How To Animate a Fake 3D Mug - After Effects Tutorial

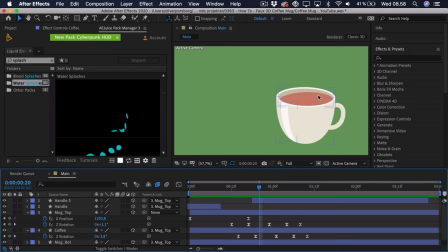1224s
Now the great thing about this pack from AEJuice is that you can actually just find the liquid that you'd like, and you can drag it directly from the pack manager all the way over to the composition and use it easily that way. So I've done some research beforehand and tried out some different liquids to see what worked,
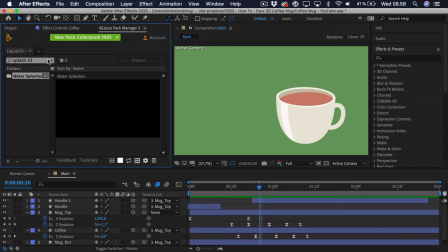1244s
and I actually quite like the one called 33 and the one called 31. So you can just find these by sort of scrolling down, and I quite like this number 31. As you can see, it goes from the left to the right. It's not too extreme because we're working with coffee.
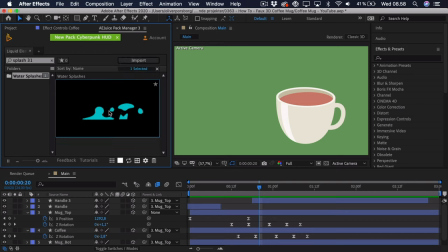1259s
We're not working with sort of a big amount of liquid. So you just click and drag into the composition and it loads quite quickly. And as you can see, it's white by default, but we can change that up quite easily.
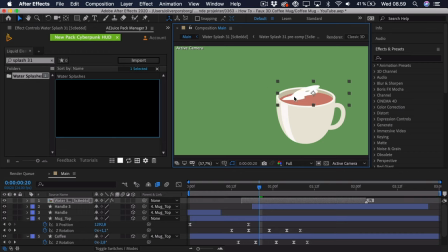1274s
We can drag it over to the position that we want and just scale it down. So it's just about adjusting it for now. And we want to parent this to the mug top so it actually follows the mug.
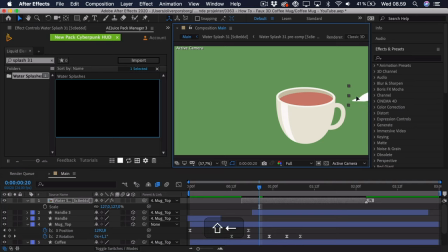1290s
Now you can see that the position changes a bit, but that doesn't matter. We can just drag it back in here. And now we have to see, okay, where does this liquid hit? So maybe we want it a bit smaller.
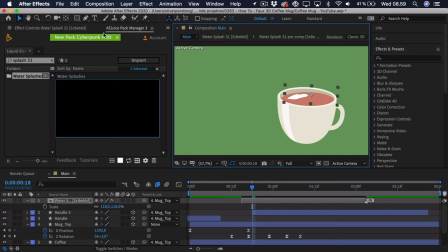1304s
And we can sort of line it up. And if we go into the effects controls, you can see that we have this fill effect. So we can essentially just eyedrop the coffee and we get that exact same color.
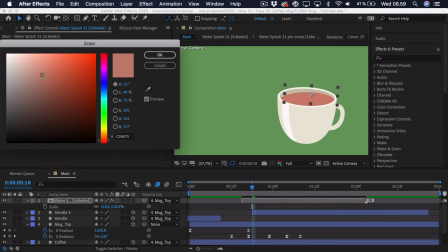1317s
Now we want this liquid to stand out a bit, so we can darken it and make it a bit more saturated so it's actually easier to see.
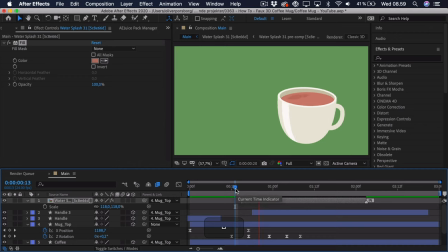1325s
Press OK. And now when we play this back, you can see that we have this liquid. And instead of using hours and hours on animating this frame by frame, you can just drag and drop and it's right there.
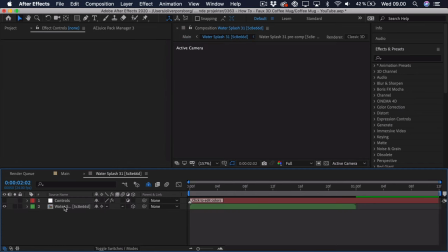1337s
So it's really simple. And if we go into this composition and open up here, you can actually see that an artist has animated this frame by frame,
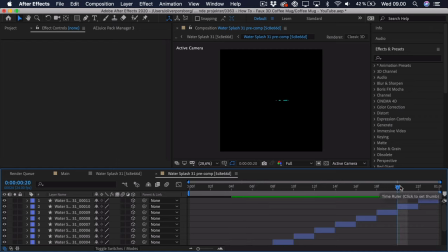1346s
which is excellent as it has a very high quality standard.
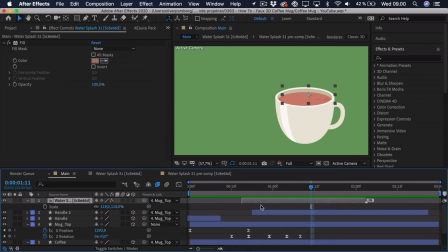1350s
So go back into the main composition, and if we press U, you can actually see a time remap. This means that if we find this a bit too slow, we can actually just take this last keyframe and drag it in a bit. So this changes the speed, and I actually quite like the speed here.
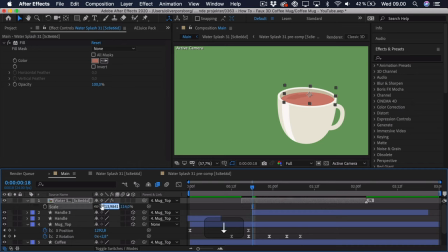1368s
Maybe I want it a bit more to the left and a bit smaller so it doesn't clash with the edge of this mug.
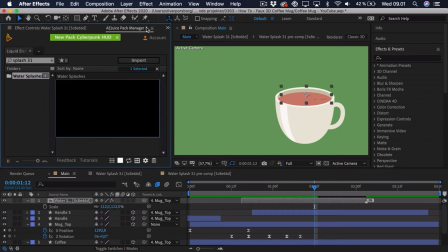1379s
And as you can see, we have this liquid. So now I want the second liquid because it's all about stacking these elements until you get something that you like. So we can go ahead and search for the number 33, which is this sort of small splash. And this we can use right as this effect hits on the right side.
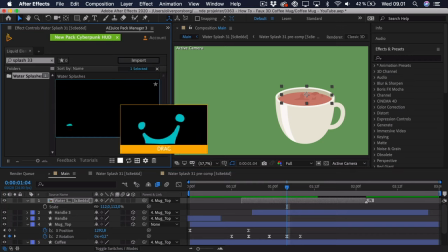1397s
So it's sort of this chain reaction that I talked about. So again, very easily drag it into the composition.
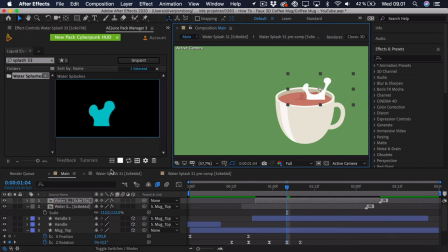1405s
You can just align it, and this is way too big for now. So we can actually just scale this down to our liking, maybe roughly around here. And again, we can parent it to the top of the mug. So we just have to readjust the position now.
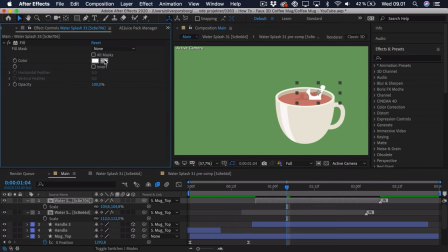1426s
And we also can go in and change the color to the exact same as the other one. And now we of course have to time it. So when this liquid hits over here, we can drag this over so this starts animating. So let's preview this. Maybe a bit faster.
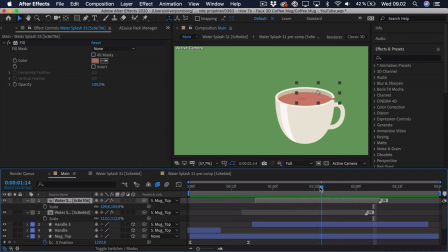1445s
So you can see that we have a bit of a problem that it hits the edge here. Or actually, this could work if we line it up a bit better.
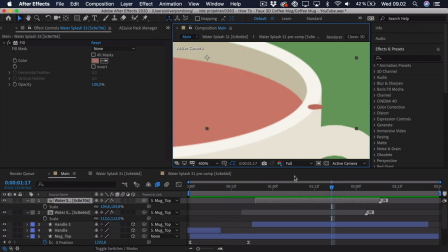1452s
So it sort of hits the rim and sits on there. That could actually be quite a nice effect. So just scale it down so you can see that it just hits the rim.
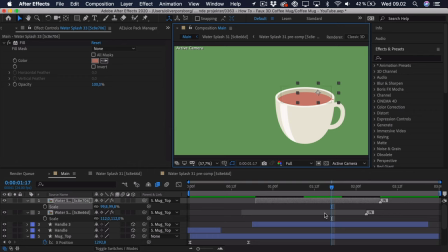1464s
And if we zoom all the way out again, maybe we also want to make this a bit quicker. So again, press U, drag in the time remap.